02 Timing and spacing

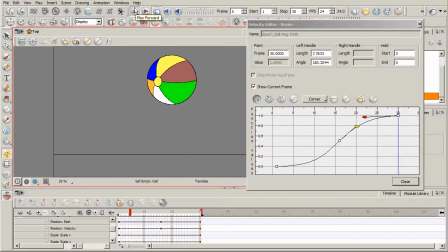And now that starts to feel much more natural. It feels like an object that has gravity pulling it down. And it reaches that apex point where it starts to slow down, okay? Let's turn on our onion skinning.
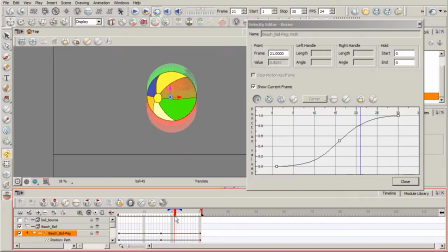And so now you can see as it reaches the top right there, you can see how the spacing becomes closer and closer together. But as it comes back down, it becomes further and further apart.
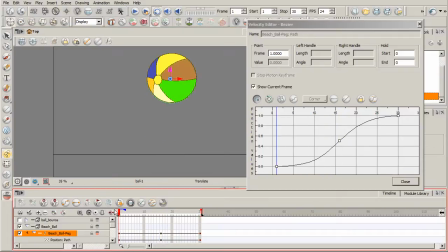Now I do see, even having done this right here, I do see an opportunity to push this just a little bit further, okay, to make that impact a little bit stronger. So right there it feels like the spacing is still a little bit too uniform before it hits the ground.
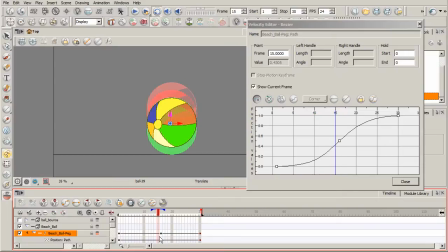So what I might do is on the frame before, okay, I'll go ahead and pull that up just a little bit more and so now we can see that there's a bigger jump.
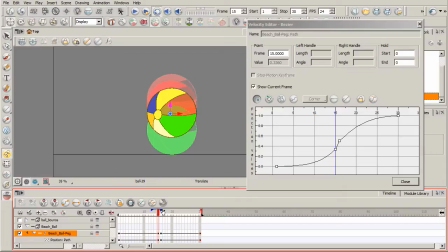So you can kind of see that. I'm just kind of pulling that blue bracket in there a little bit more so you can kind of see that difference. So now if we go ahead and click play, we can see that it has just a little bit more of a stronger impact.
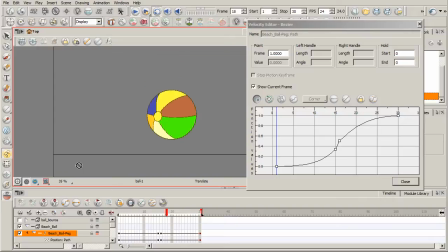It doesn't feel as floaty. Now again, this is a beach ball, so probably what you would want to do is shoot some reference of an actual beach ball and kind of study it and examine it and break it down. and that'll really help you
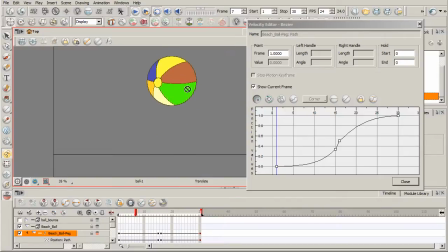kind of figure out the overall adjustments that you want to make here in your velocity editor but you can see how go and hit stop that right there we can still come in here and make further adjustments
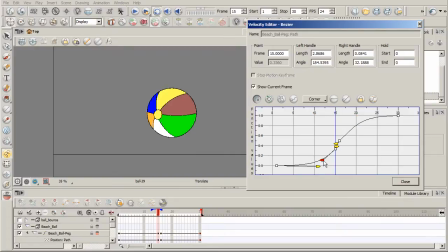just kind of tweaking that curve overall so you can see I kind of slowed it down even more as it comes to the top. That's probably a little bit too unnatural, but you start to kind of get the idea.
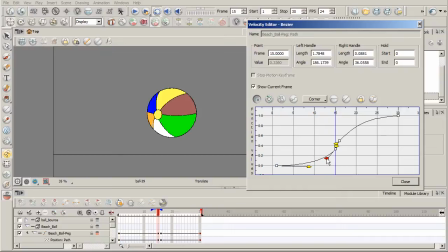So just kind of tweaking that, kind of pulling it back where it was. So this is really cool. This is why you would want to really use Toon Boom doing stuff like this. You have some awesome tools where you can take drawings like this and basically move
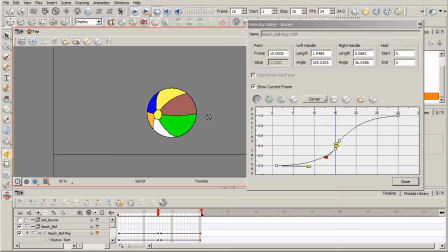them around and you can adjust their spacing and their timing using these types of tools.
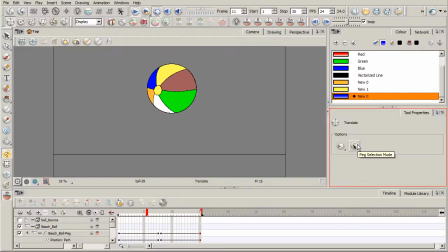Okay, So hopefully you found this information useful and are able to implement it in your own animations. Again, by having timing allows you to just have something, have an animation that will have just a lot more mood and emotion implemented.
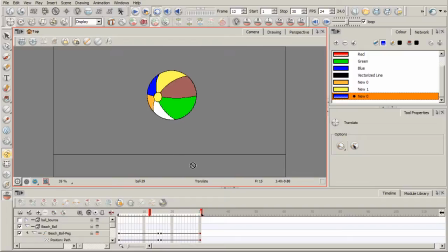When you do this with characters, you can also have a reaction to other characters in a situation be more effective as well by having timing and spacing put into account.